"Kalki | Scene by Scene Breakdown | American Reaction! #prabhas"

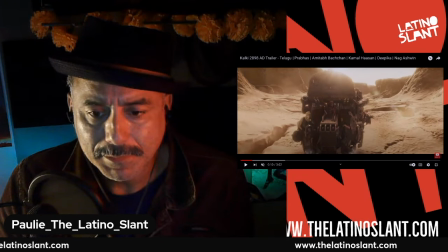0:00 Okay, we have here kind of this desert look, put together kind of a wasteland looking vehicle with some scavengers. That is the same vehicle from the last shot.
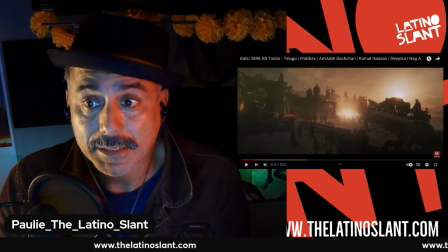0:15 It looks like it's arriving at a point here,
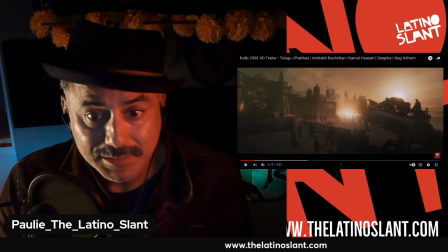0:19 and people are walking into said city, but looks like there's like a like an entrance way.
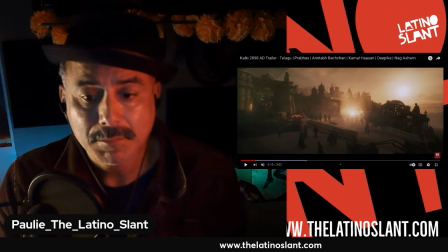0:25 So already it's like, you know, listen, we want, and with this trailer, it's showing you we're going to take you on a journey.
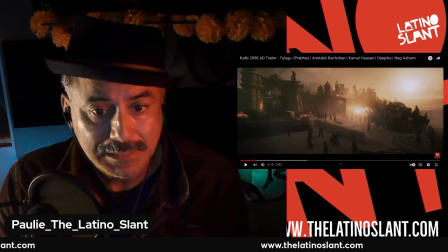0:32 Follow us. Nice shot. They stay with it. And this shot pans from right to left.
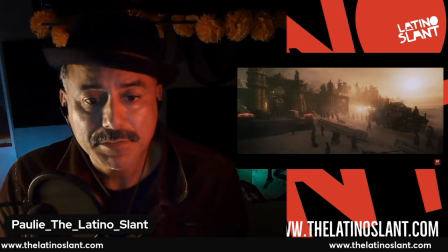0:38 And as it pans from right to left, it pulls out so you see more of the city. Okay, so we have here.
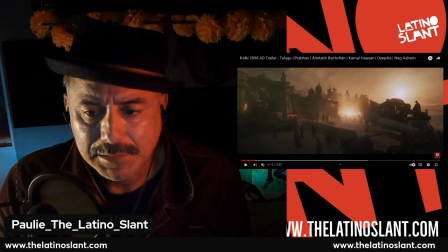0:46 So what we're seeing here, it looks like if you look at the vehicle, it has bars and it's a cage. So it looks like a prison transport. Or someone's enslaved. And as you can tell, it's also hovering.
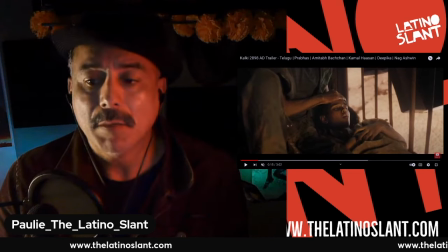1:02 That's cool. Future. Now, I'm gonna assume this is in the same vehicle.
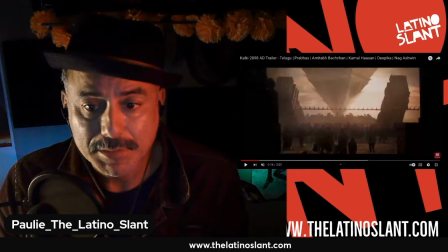1:07 You have people imprisoned, and now they're going to the complex.
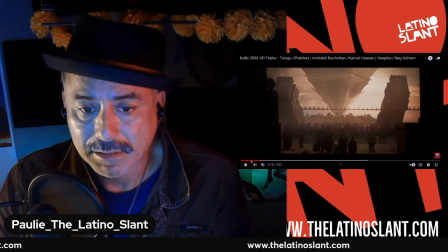1:13 Now, the complex, I think, is somewhere they want to go if you have a certain amount of money, certain amount of access.
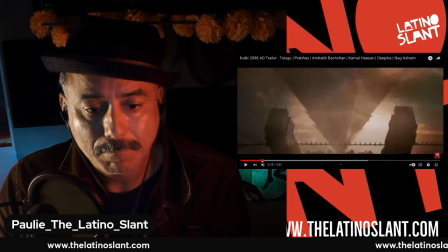1:21 Okay, that's a great shot. What they want you to see is how the kid
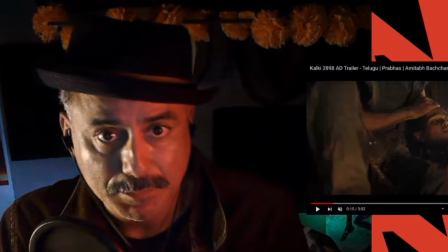1:29 sees the complex, and that's from a little person looking from his low point of view, looking all the way up, all the way up.
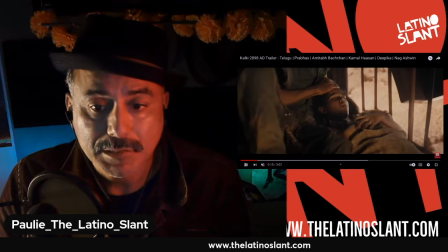1:37 Nice shot. Watch this.
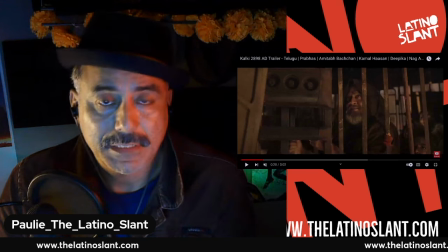1:42 Nag Ashwin is, he knows what he's doing.
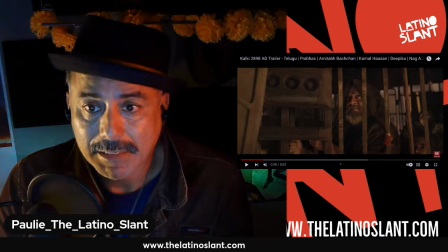1:48 He knows what he's doing, so that's fantastic. And we're getting that they're kidnapping children, especially children.
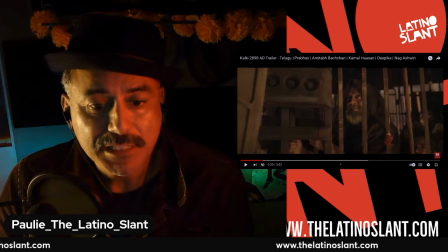1:54 Ay, ay, ay. Dark deeds. Okay, so these are some bad people.
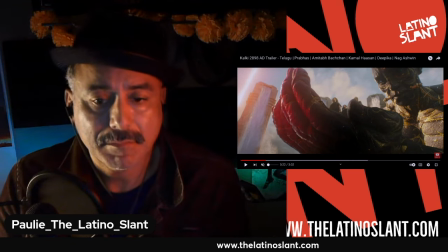1:59 Now this is a very interesting scene because now I think we're cutting to someplace else.
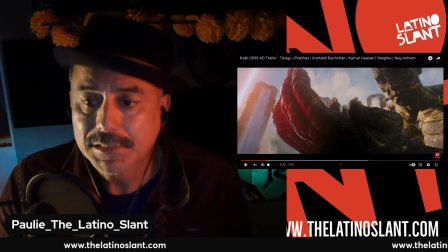2:05 You're seeing a huge statue, I'm gonna assume of some sort of deity or somebody, and he's got something in his mouth, some sort of bit, kind of like it looks like almost what they put in a horse bit.
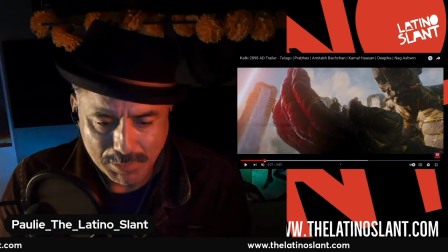2:25 You could tell. And in the palm of his hand, you have these people here.
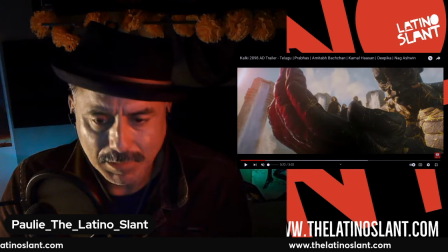2:32 Okay.
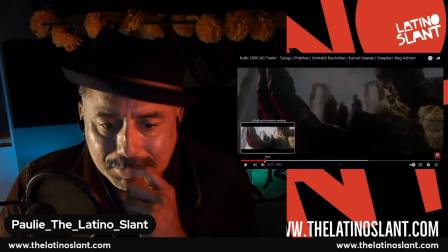2:37 Oh, so it's moving. Wow. Okay, gotcha.
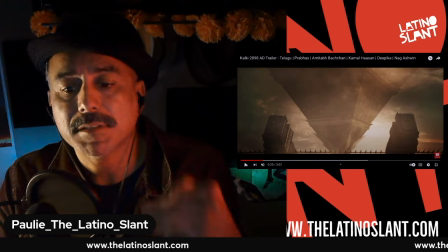2:43 So they show the complex. And then to show you the depth of field, they're showing you how high this is.
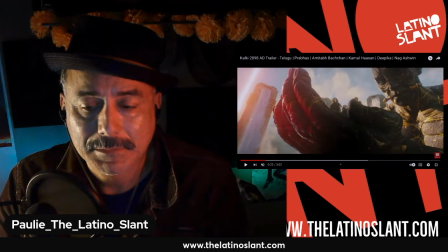2:51 Wow. That's pretty intense.
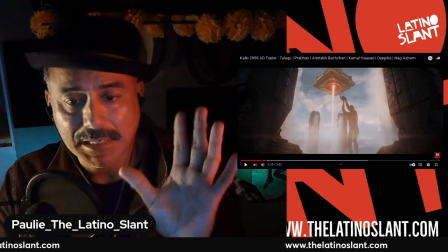2:56 I don't know if that's the complex, but I got a feeling it's not.
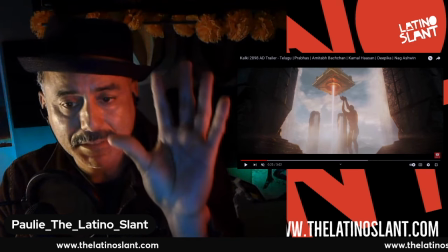3:03 But there's a kind of like a levitating palace or some sort of vehicle,
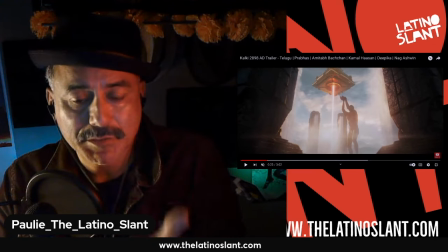3:08 and then this stone person is elevating these people up there.
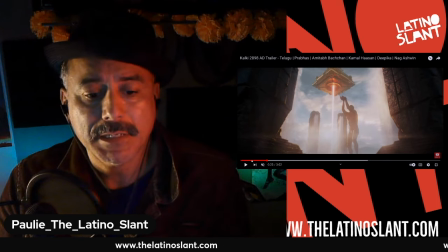3:15 That's pretty insane, guys. So we're already 20, 23 seconds into this trailer,
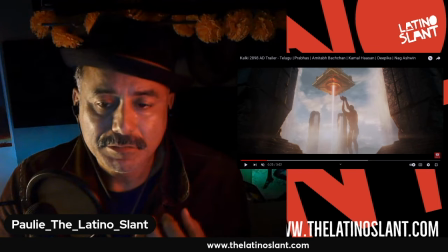3:23 and they're showing you what they've shown you
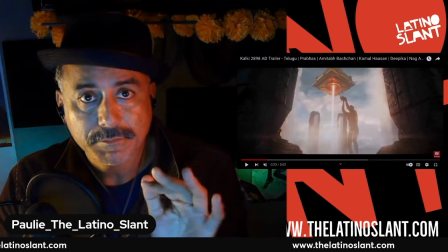3:30 is the world on various levels, right? Where they're at.
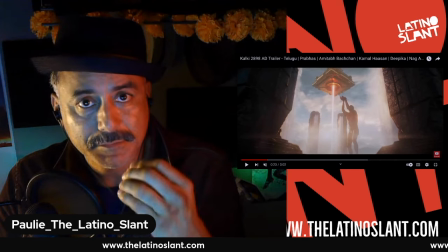3:35 The level of a child, of someone enslaved, pain and suffering,
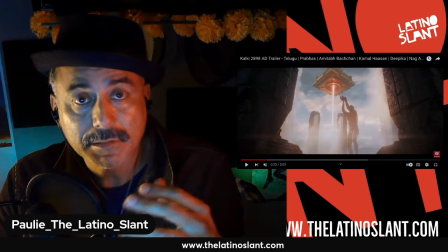3:41 to the dusty world of the scavengers who did the kidnapping,
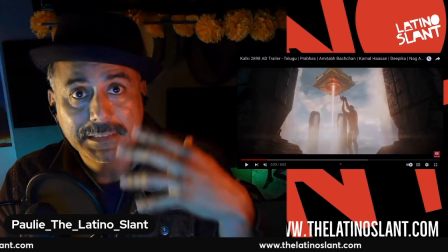3:47 to the bigger world, the complex, the heightened level of something like this.
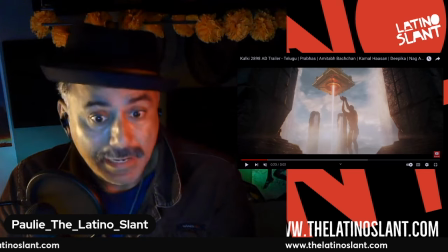3:56 The complex is like a paradise on earth. I get that. And you're seeing that right away in the trailer.
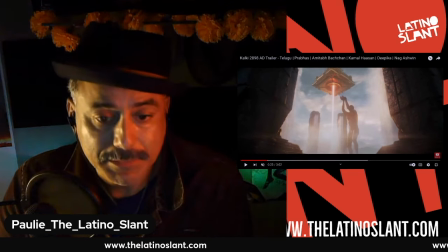4:02 Very nice. That's how you do it, man. All right, let's move on a little bit.